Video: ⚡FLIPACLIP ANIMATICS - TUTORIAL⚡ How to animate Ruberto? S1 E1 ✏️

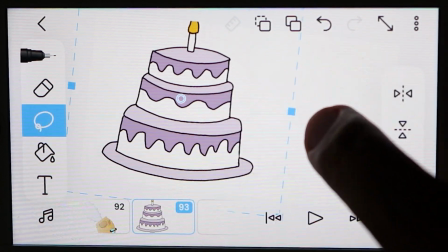[8:20]
If you like, you can draw him from scratch, or you can copy and paste elements like the cake, the chainsaw, and the character.
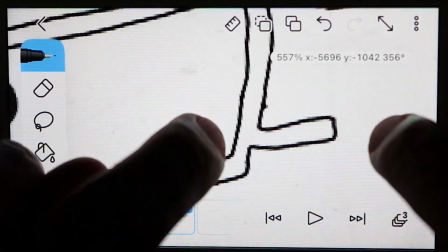[8:31]
I, for example, in this case, put some extra glasses because, you know, safety first.
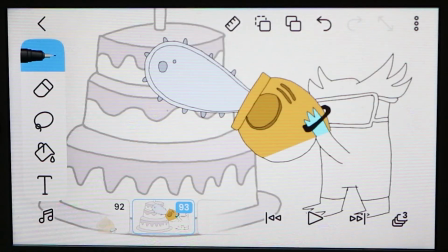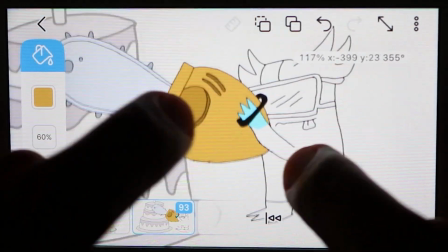[8:43]
We color our drawing.
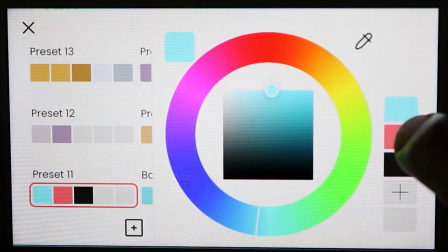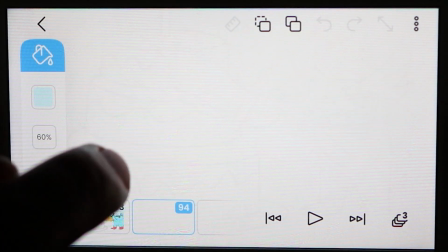[8:51]
And when we have finished it, we copy and paste it into the 94th frame.
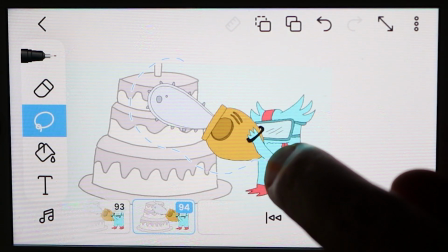[8:58]
With the lasso tool, select the chainsaw and the character's arm as precisely as you can.
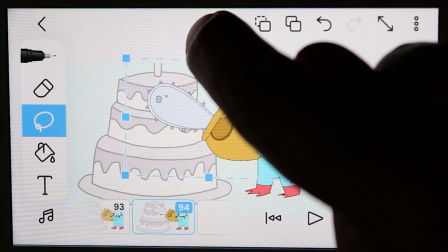[9:04]
We're going to put the anchor point just below where the arm starts and turn it a little bit to the right.
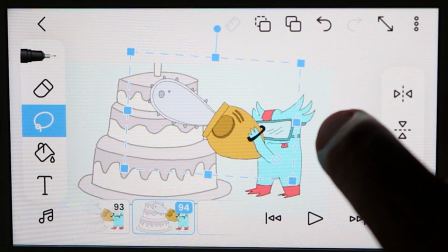[9:09]
Not too much, just enough to give that vibration effect.
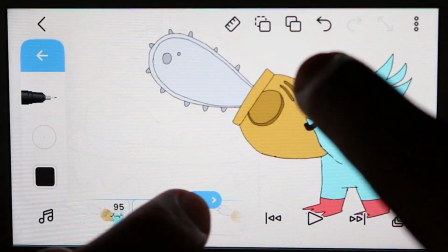[9:15]
You're going to copy both frames and paste them together until you get to frame number 118.
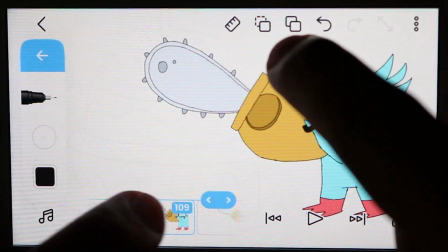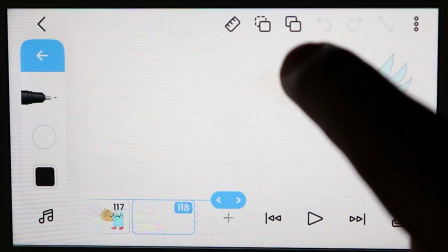[9:27]
With that, we are done with this scene. Step number 5.
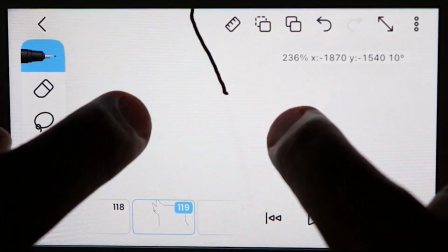[9:34]
Starting from frame number 119, we're going to make a close-up of Ruberto, where his expression changes from laughter to disappointment.
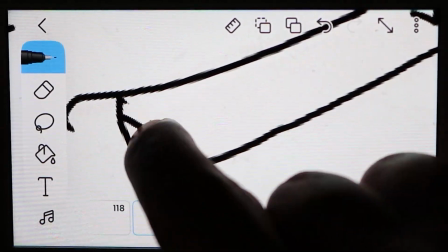[9:42]
So we draw him with a happy expression, like I'm doing here.
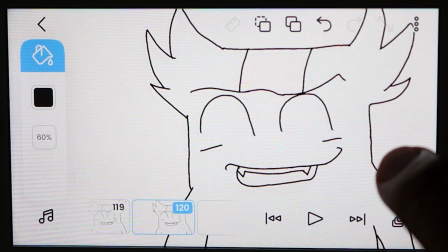[9:49]
Copy the picture, paste it into number 120. With the lasso tool, select it.
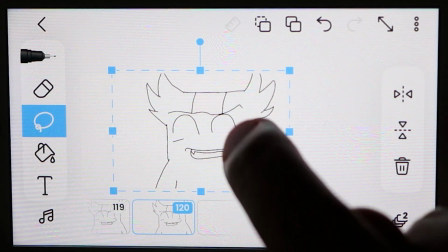[9:56]
Put the anchor point at the bottom right and turn it very slightly to the left.
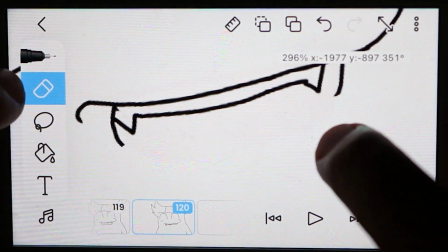[10:02]
You can open his mouth a little wider to help with the laughter.
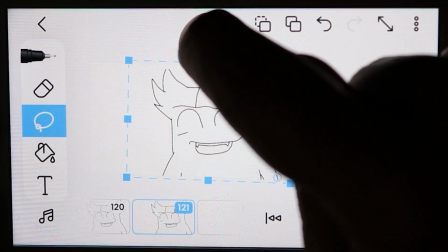[10:08]
In frame 121, we do the exact same selection, slight rotation, and open the mouth a little more.
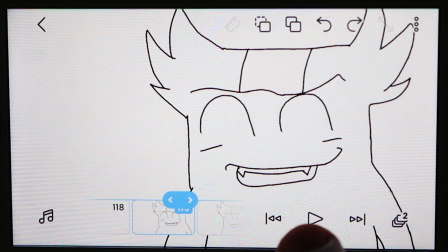[10:18]
Now, with these three poses as a base, you're going to build the sequence, always leaving the pose of 120 in the middle.
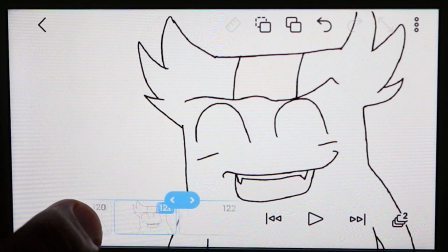[10:25]
For example, in frame 122, you're going to paste the pose of 120.
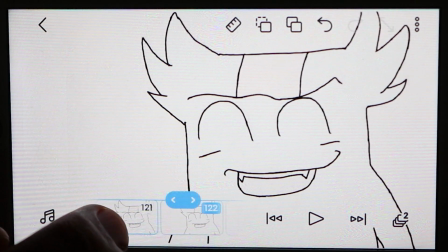[10:31]
In 123, you'll paste the pose of 119.
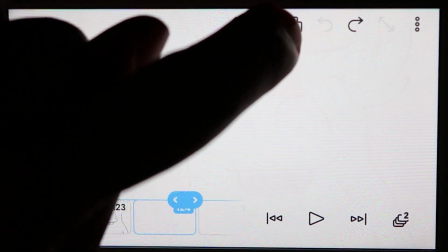[10:35]
In 124, again the pose of 120, and in 125, the pose of 121.
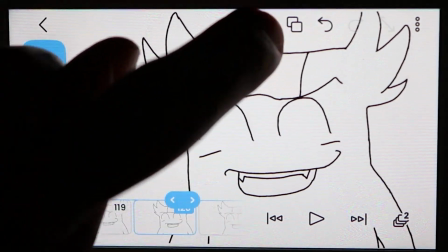[10:43]
You will do this consecutively until you reach frame number 132.
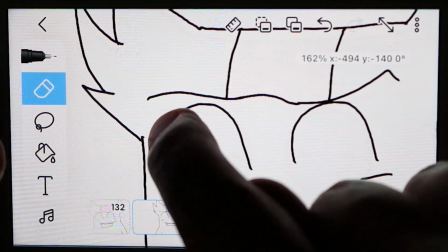[10:50]
In number 133, we draw him opening his eyes just a little bit.
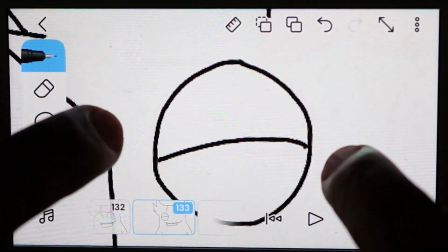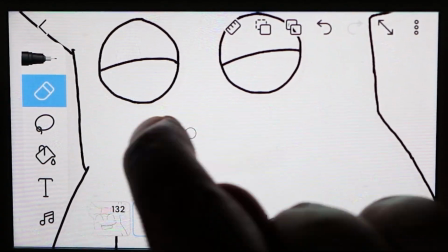[11:02]
And we'll close his mouth a little more too.
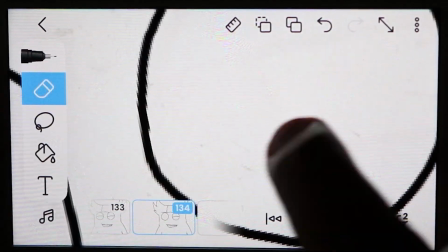[11:09]
In number 134, we draw him with a subtle squint
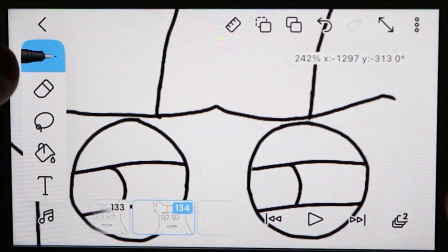[11:16]
and close his mouth a bit more. And this gives him an expression of suspicion.
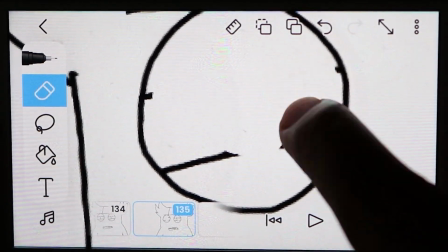[11:27]
In frame number 135, we're going to draw him with his eyes wide open,
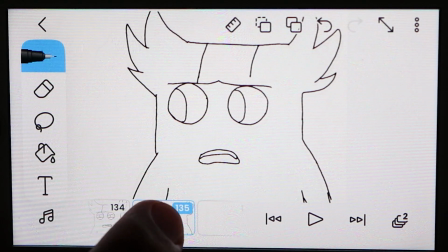[11:36]
his mouth more closed, and this is the pose that we're going to copy and paste in the following frames until we reach 144.
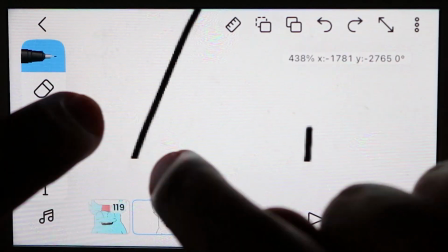[11:47]
Then, of course, we apply color to these frames, and we should have something like this.
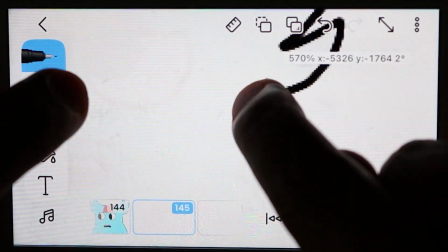[11:56]
Step number 6. We come to the last sequence of the chapter, and this is the simplest of all.
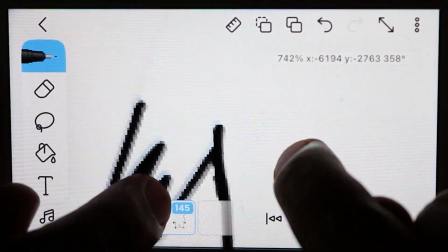[12:01]
In frame number 145, we're going to draw Ruberto. If you like, you can paste a previous pose and simply change the expression.
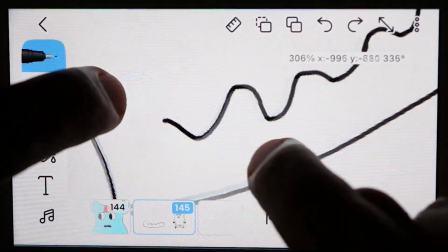[12:12]
We're going to draw the cake open up and inside a little alien, because in the audio we have these UFO alien sounds.
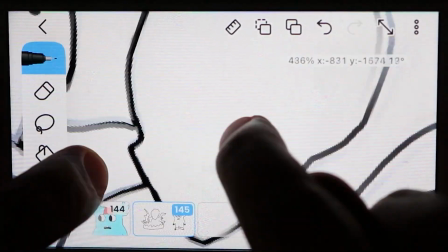[12:20]
So I made it fit. But remember, the idea is that you let your imagination fly, having the audio as reference.
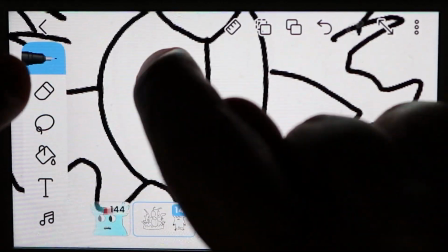[12:27]
This is what my final drawing looks like.